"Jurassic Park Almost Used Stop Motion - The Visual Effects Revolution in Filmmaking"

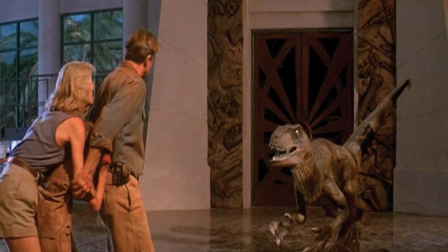[0:05]
Jurassic Park is a film that undeniably made a gigantic impact on how films are made. The movie was a trailblazer and pioneer in various different filmmaking techniques that to this very
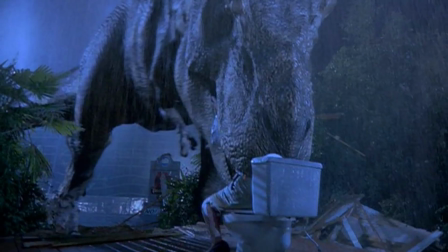[0:14]
day are still in use and utilized in almost every major blockbuster to get a theatrical release.
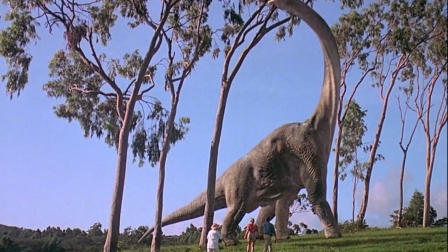[0:19]
I'm of course referring to the groundbreaking computer-generated imagery, or CGI for short, that was used to bring the dinosaurs to life on film.
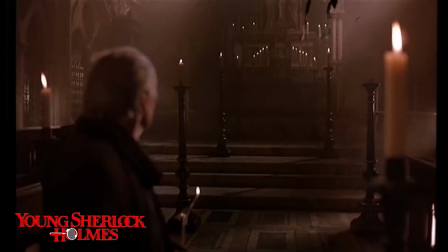[0:25]
While CGI was present in movies before Jurassic Park, none of the work prior to the movie was able to bring something to life that looked tangibly real.
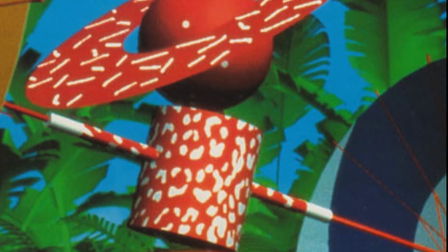[0:33]
Nothing looked like it could exist in reality. Various abstractions and glossy globs were used to form things that never existed.
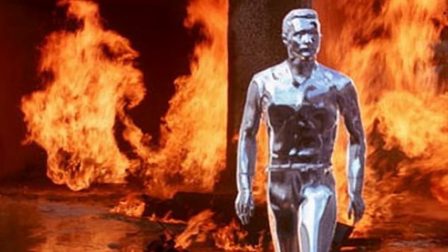[0:40]
Now, even though the special effects of movies like Terminator 2 and The Abyss were
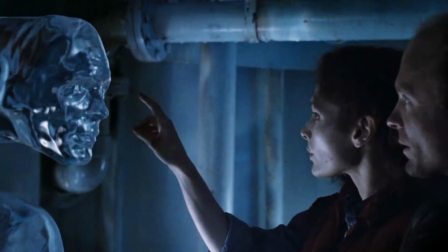[0:44]
extremely well done and used to bring to life liquid cyborgs and water-based alien entities,
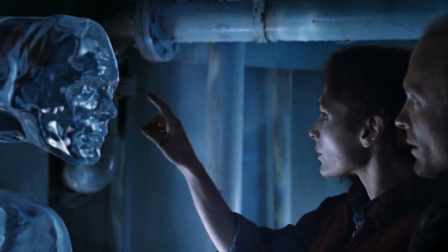[0:49]
none of these earlier movies were able to make a living animal feel realistic and be believable.
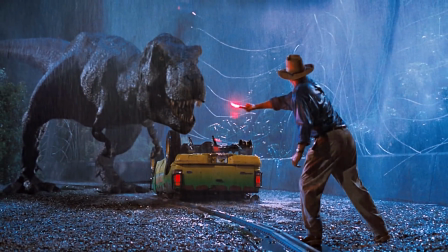[0:54]
The one movie to single-handedly do that in spades was the original Jurassic Park.
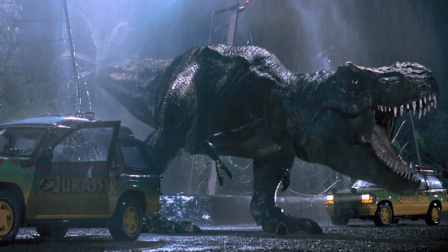[0:59]
The movie brought dinosaurs to life in ways never thought imaginable before,
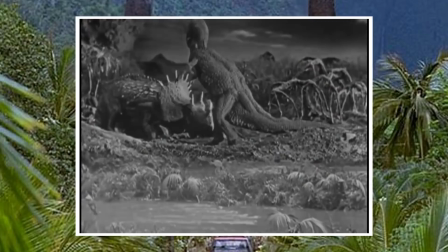[1:03]
with scientifically accurate representations of the animals that were leaps and bounds better than the earlier depictions the animals had in cinema.
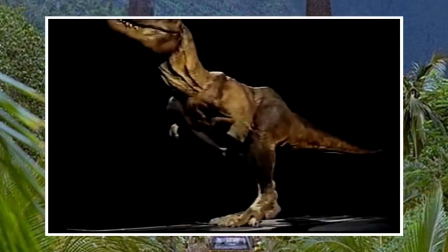[1:09]
But you already know all of that. But did you know that originally Jurassic Park was going to utilize stop motion to bring the dinosaurs to life?
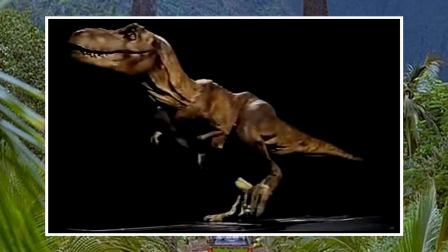[1:17]
The footage you're seeing was early animatic work done by industry veteran Phil Tippett, who created a film in 1984 called Prehistoric Beast.
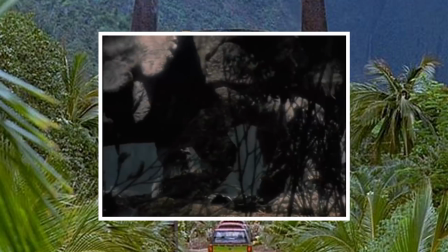[1:24]
I actually used to have it on videotape as a kid.
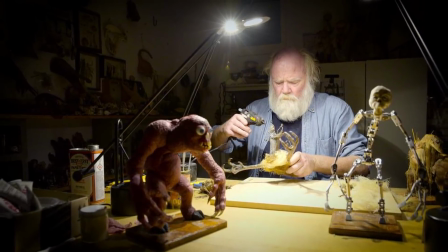[1:26]
Now, Tippett's work in bringing dinosaurs to life was done with the usage of go motion, which is a far more advanced form of the normal special effect technique known as stop motion.
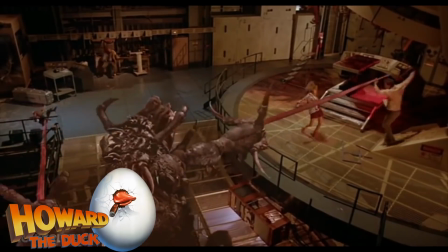[1:34]
This technique allowed usage of motion blur, which is far more realistic to what we as humans visibly see.
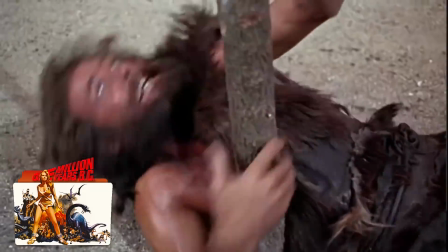[1:39]
When stop motion was usually used, it had a clear and sharp image of visibility in a moving object that did not incorporate any form of motion blur,
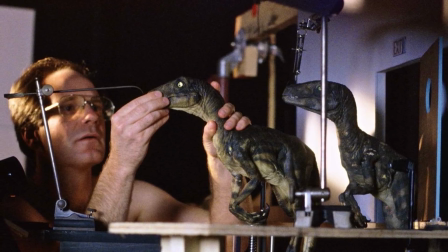[1:47]
and as such didn't look as convincing. Now, while Phil Tippett's incredible work with go motion was very commendable and groundbreaking on its own accord,
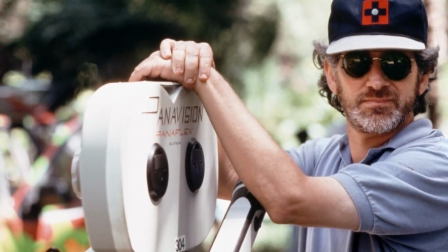[1:54]
the dinosaurs in Jurassic Park weren't looking as convincing as Spielberg wanted them to.
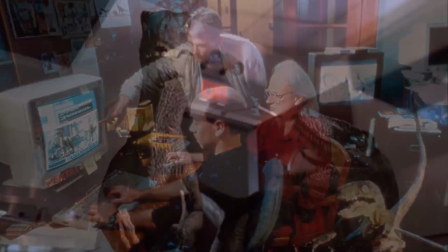[1:58]
Of course, he would meet with Dennis Muren of ILM, and the rest is cinematic history, with Jurassic Park being still to this day the most revolutionary movie in film history.
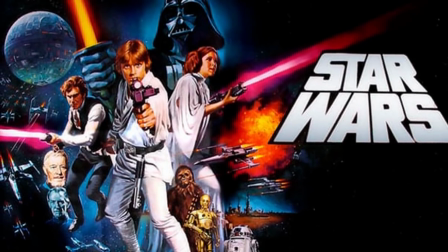[2:07]
While it's true that Jurassic Park couldn't exist without the breakthroughs of movies like Star Wars or King Kong,
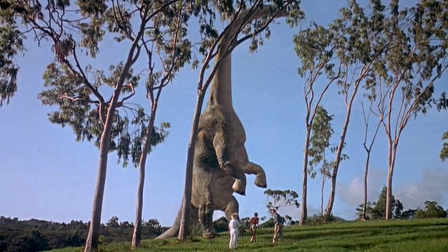[2:11]
it's also true that nothing has been able to dethrone Jurassic Park of its huge leap in believability of CGI.
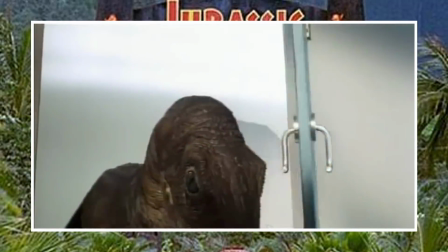[2:17]
Now, two animatics were created to bring the dinosaurs of Jurassic Park to life via go motion, one of which is actually almost shot for shot identical to what the final film became.
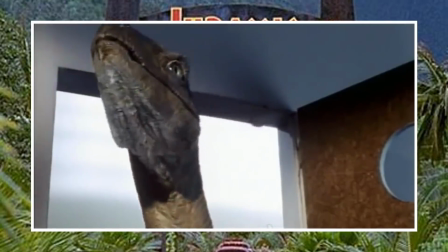[2:26]
The raptors in the kitchen scene plays out just as it does in the movie, with the exception of a few differing stylistic choices made either from the camera's angle or how the velociraptors behaved.
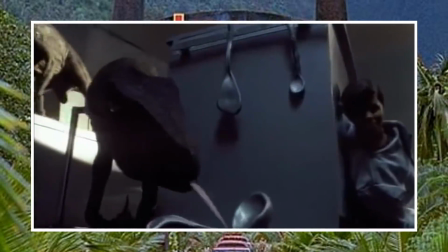[2:35]
This early version of Jurassic Park depicted the raptors as having flicking tongues like snakes or monitor lizards,
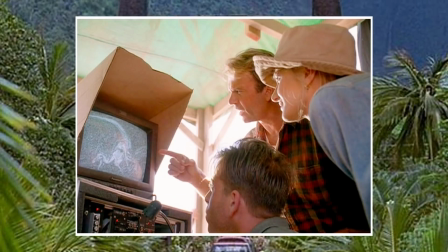[2:40]
which was almost directly contradictory to Alan Grant's insistence that the animals were more closely related to modern-day birds than with reptiles.
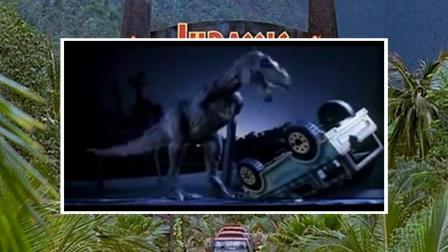[2:47]
Now, the other animatic created as test footage showcased the Tyrannosaur breakout scene where the kid's Ford Explorer is destroyed.
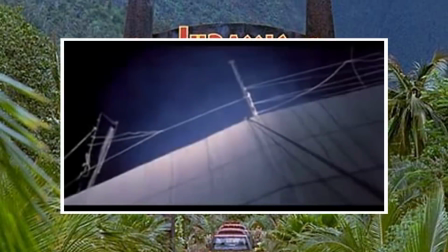[2:53]
This footage has a few shots not present in the final film,
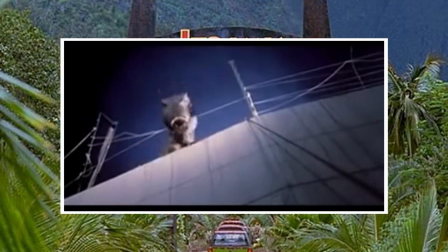[2:56]
such as the inclusion of the Tyrannosaurus looking down over the wall and roaring triumphantly down at the tree before turning around and slapping its tail against what's left of the destroyed electrical fence.
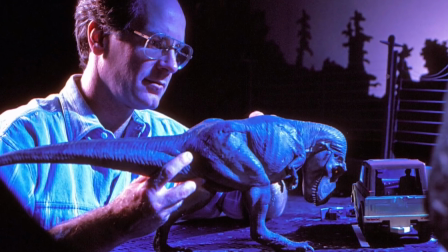[3:05]
The overall designs of the dinosaurs seems to be mostly left intact for the movie, but I find it fascinating to think about in the context of how cinematic history ended up playing out.
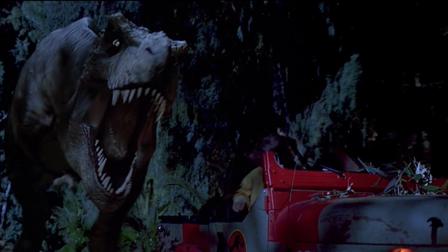[3:14]
Can you imagine a world where Jurassic Park didn't revolutionize the movie industry?
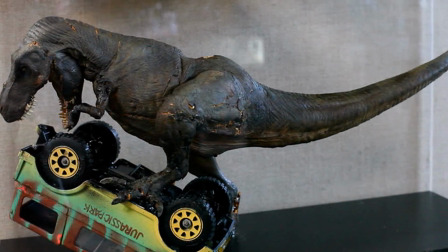[3:18]
This version of the film feels like something that would have resulted if Tim Burton were given the film rights to produce an adaptation of Crichton's novel,
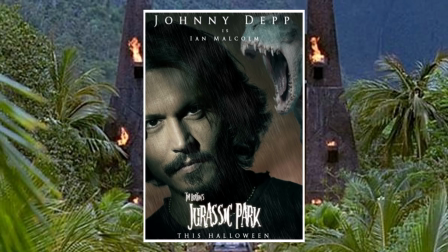[3:25]
which, believe it or not, almost happened after the book was published. Sort of. But that's a totally different topic.
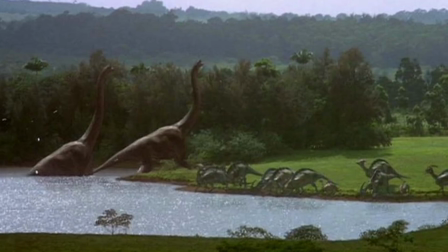[3:31]
Now, I'm curious to know what your thoughts are on this information, because Jurassic Park is an extremely well-renowned film in the special effects industry,
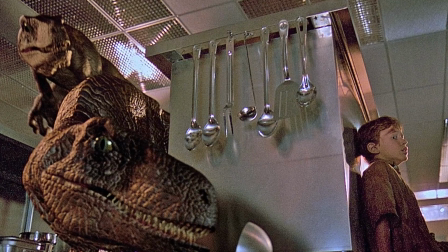[3:38]
and I want to know what you think Jurassic Park would have become if it had stuck to old ways in bringing its dinosaurs to life,
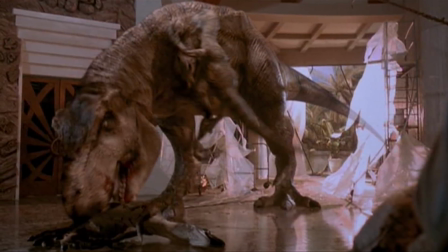[3:45]
and if it would have been as effective as it was in the 90s and still to this very day. How different would the final film be?
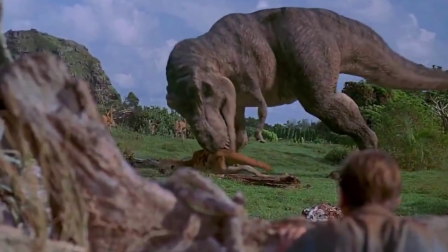[3:50]
If you feel like I've deserved it, I would greatly appreciate a like, and if you're new to the channel, I hope you consider subscribing so that you can see me again.
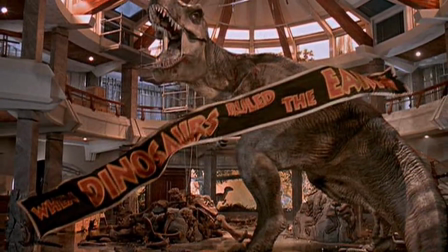[3:57]
Thanks for taking the time to watch my video, guys, and as always, take it easy.